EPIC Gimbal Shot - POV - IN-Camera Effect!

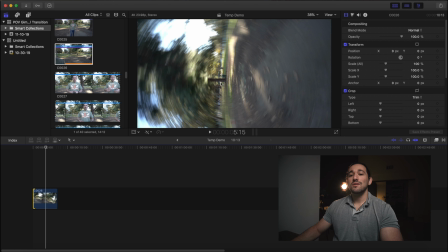228s
So you don't want to be shooting at a higher frame rate because that means you have to shoot at a higher shutter speed and we lose a lot of that motion blur unless you want slowed down footage don't do it and honestly with these types of shots they shouldn't be that slow so
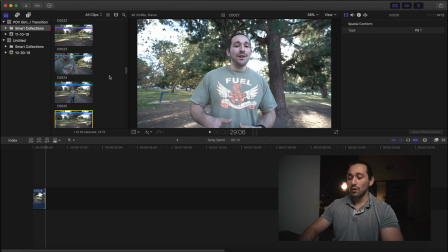243s
I'm gonna trim that clip I'm gonna bring up my next clip which is in another location here's the LA River isn't it beautiful guys it's just so polluted and
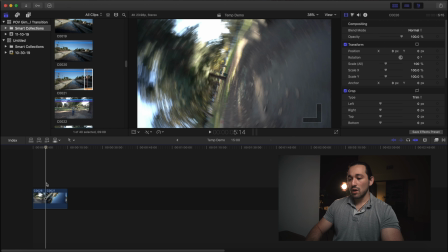251s
gross so notice how this last clip here ends at somewhat of a 90 degree angle actually let me push it a little bit further
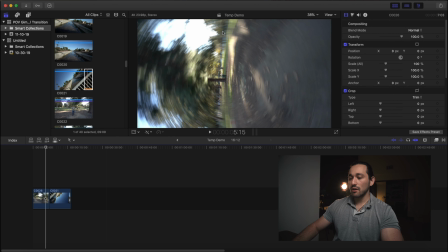260s
down I want to end it at a 90 degree angle which is about here you can tell the horizon line, it's almost perfectly straight right here.
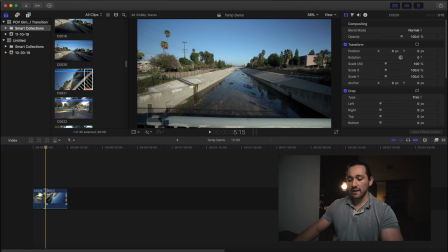268s
So that horizon line is going to help us out with guiding the transition. All right, so we're going to go to this clip here.
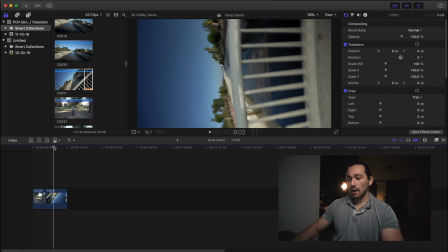276s
I'm going to wait for the flip. And here it is. Here's our horizon flipped. And now we want to go a little bit past 90 degrees. That makes for a seamless transition. But notice that my motion blur is not nearly as much as the last clip.
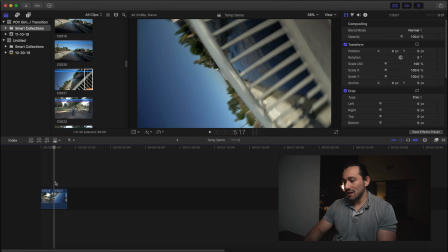296s
Isn't that funny? It looks like I accidentally hit the shutter speed or maybe I just wasn't spinning the camera as fast. Not to worry, we're going to add artificial motion blur to this clip. That way it makes it seem more seamless.
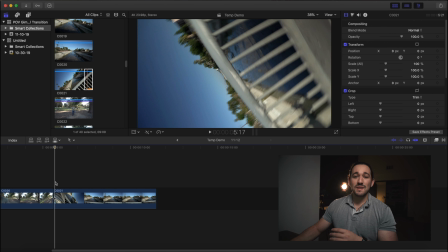312s
So all we're going to do here is we're going to actually add some speed ramping to increase that motion blur and to make it even more seamless. So this is very, very similar to the Vortex transition shot.
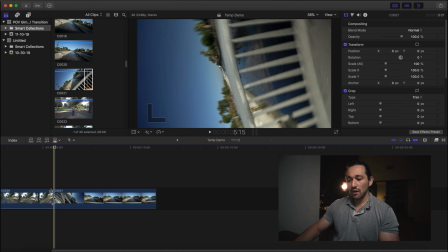325s
So all I'm going to do, I'm going to take the last few moments of this clip here and let me see if I even need to speed it up.
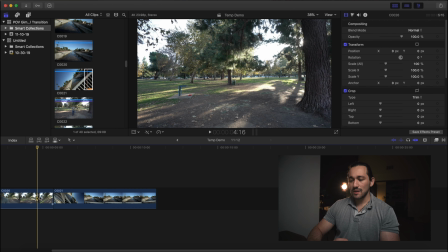334s
Let's see how seamless it is right now.
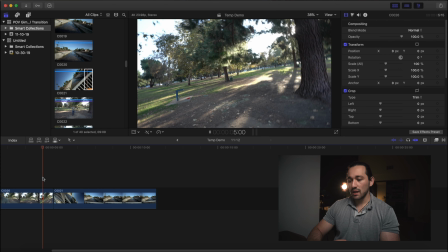339s
That's actually pretty good. I'm pretty happy with that. We can probably make it a little bit better.
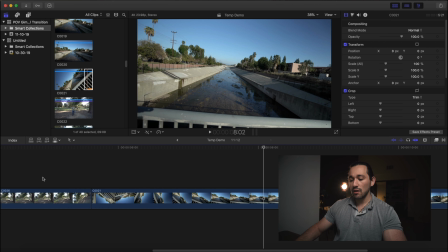347s
So what I'm going to do, I'm going to zoom in by pressing command plus on my keyboard here it's going to zoom in on my timeline and the last few moments
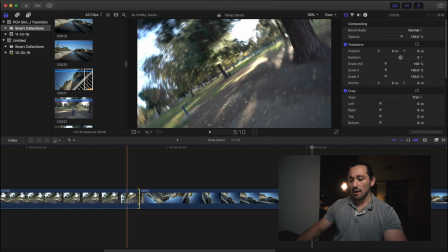356s
of this clip i probably want to speed it up so maybe like right about here i'm going to press on the blade
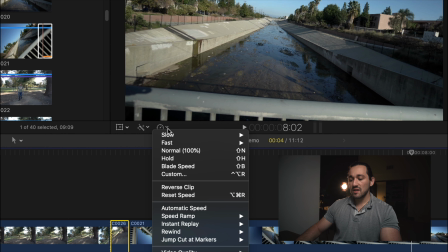364s
tool split that clip i'm going to go up here to the speed ramper click on fast
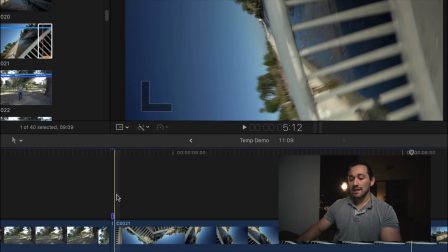370s
maybe make it four times then i'm going to go to the next clip and i want to make sure that the speed is consistent.
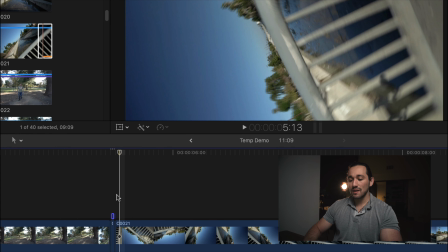377s
So I'm going to apply the same type of speed ramp to this clip as well. Now I'm going to add some of my motion blur here.
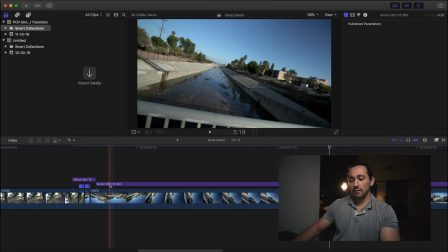384s
I'm going to start it a little bit before the speed ramp and a little bit after. And boom guys, that's how you create that transition.
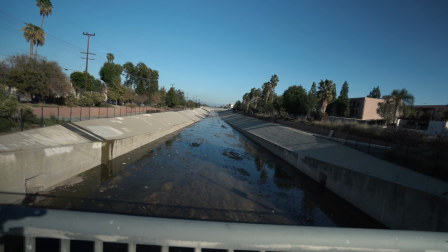392s
It's as easy as that. It all has to do with the timing, positioning of the camera,
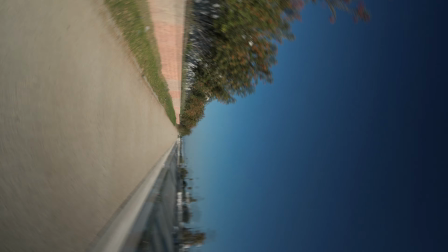397s
speed, that's very important, consistency of that speed, and the consistency of that movement.
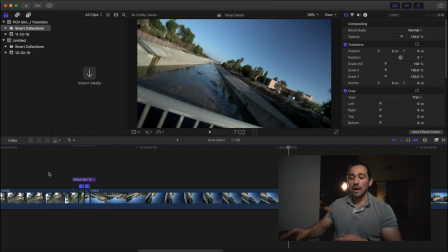403s
Remember, if you're flipping right, you want to continuously keep flipping right. I also learned that I only flipped once at each location. You want to flip at least twice. That way you can easily transition into the next clip and the next clip until you hit the last clip. All right guys, I hope this video has helped you out. Let me know if you have any questions and subscribe with those notifications turned on. I'll see you in the next one. Peace!